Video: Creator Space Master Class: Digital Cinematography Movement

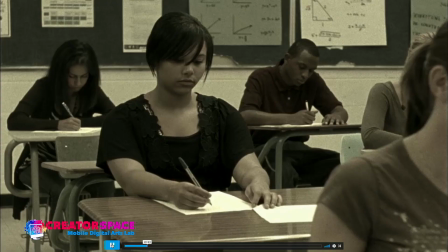You can see that it's not handheld because it's smooth and there's a bit of slow motion being enabled here as well so higher frame rates and this is another
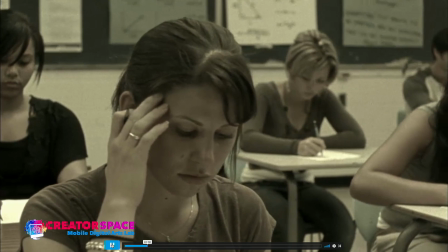dolly shot going from left to right and you can see you know changing focus from one student to the other student from background to
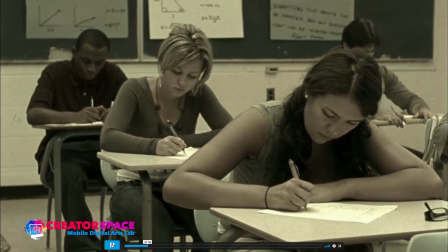foreground so we're doing that kind of a movement idea and then we keep going
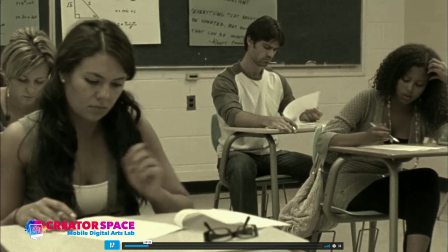to you know to reveal kind of our main character here in the
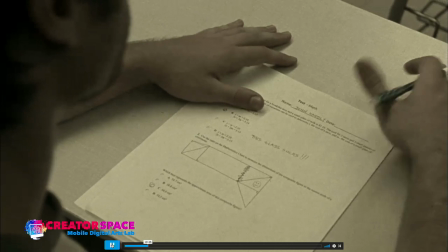back there going through the test and now you can see we've cut and we're over the shoulder
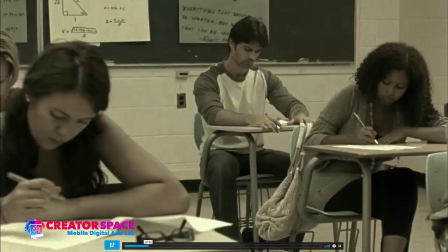seeing the shot and that's the sequence so you
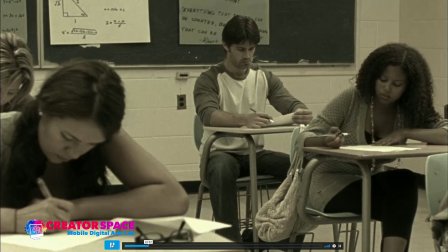can see it then we cut back right so changing angles and
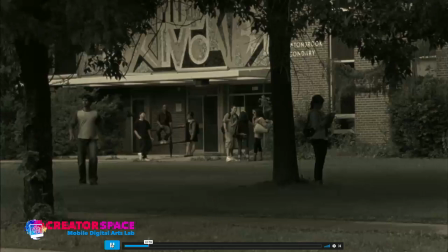you know moving along so that's kind of our you know two dolly shots now here
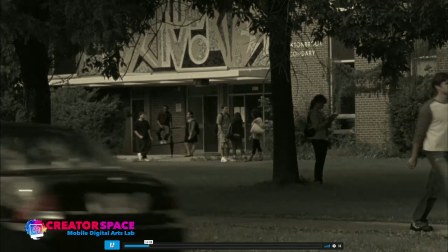this is just you know here's a kind of a shot the car goes
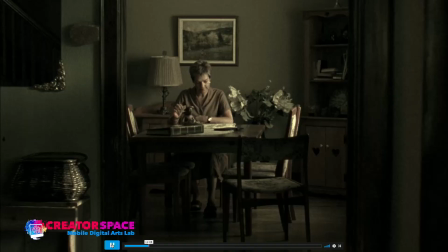by and here's where the person's moving right so that's always interesting like
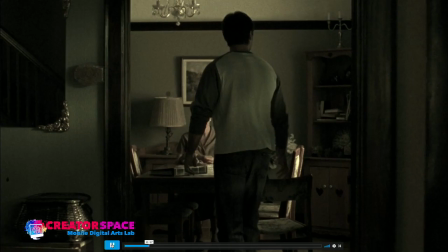what is movement versus you know non-movement so and here you can see we're just
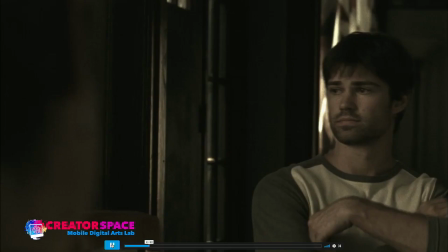dealing with tripod movement left right reframing composition looking at composition
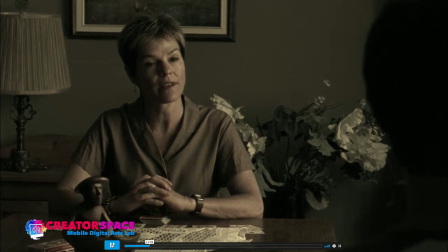here's our shot reverse shot so over the two angles of the actors shot
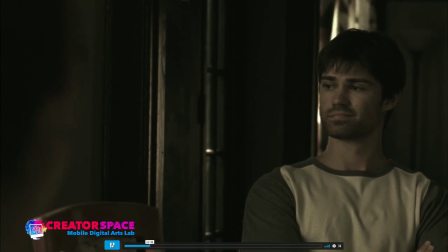reverse shot and we get to see that exchange right from one to the other and that's how we can achieve the shot reverse shot structure so that looks quite you know and it works well this is a whole dialogue sequence
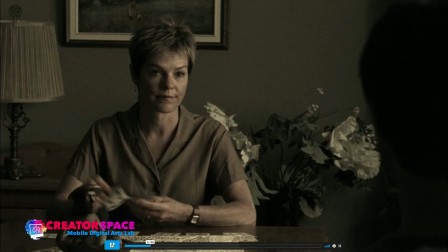and that's That's giving us movement through the concept of changing the shot over shot idea.
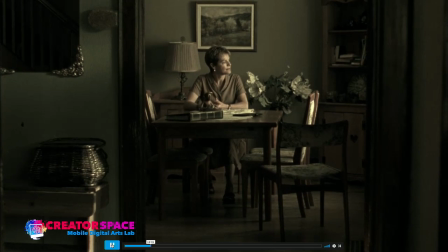Okay, character moves out. We don't have to always move, and you can see that we're able to keep the camera stationary.
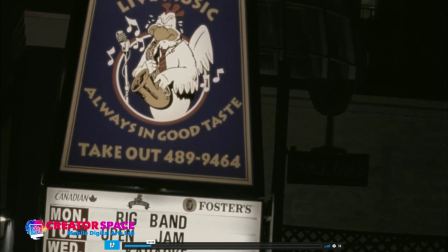Here's a tilt up, so that's tilting up to reveal the sign.
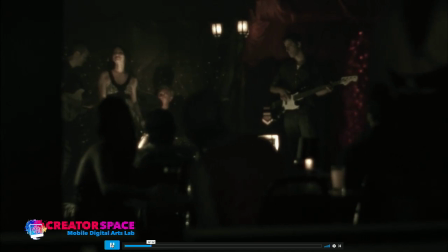So that's a movement up. So that's our pan and tilt up.
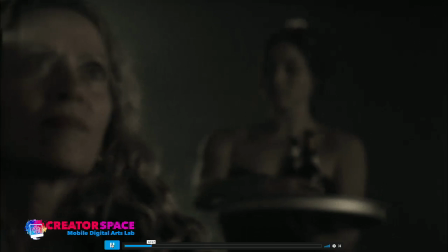here we have again a little bit of some, you know, here's like a pan across, we're going through,
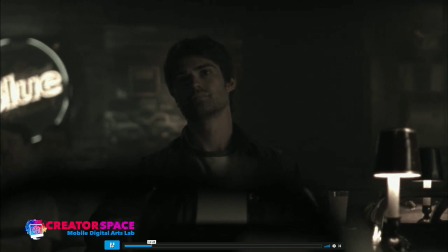we're revealing this actor, so it's a bit of a dolly move here again, so we're just revealing where we are,
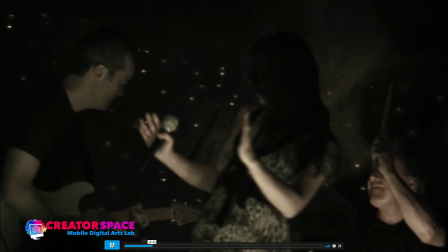changing angles, that whole idea, right, so left to right movements, and just, you know, here's a little bit of panning,
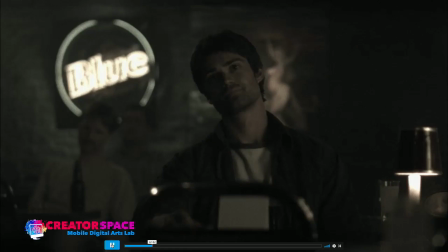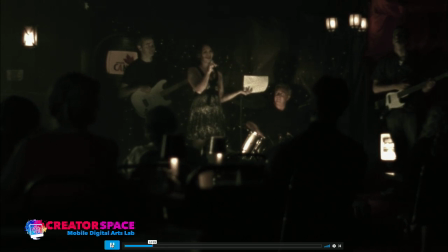and we can, you know, continue like that, so that's just some ideas of you know what's what's kind of possible in terms of you know the the types of shots and what we can do with the the dolly moves right so dolly moves are really you know we can move the whole camera physically we're putting it on tracks we're moving it moving it left to right right that's our dolly movement and then we also have things like the pan and tilt so what is a pan so pan is moving the camera left to right right so we're moving it on the actual tripod a The tilt is moving the camera up or down and that's it, that's our tripod movement. Then the dolly is moving the camera left to right, but we can also have that tripod movement on the dolly. So we could be moving left to right physically with the camera, we can also be panning and tilting. So that's often referred to as three axis movement, where we can be moving left to right, We could be moving on the z-axis going pan and tilt and you know, we can also be dollying towards something So that's always interesting too.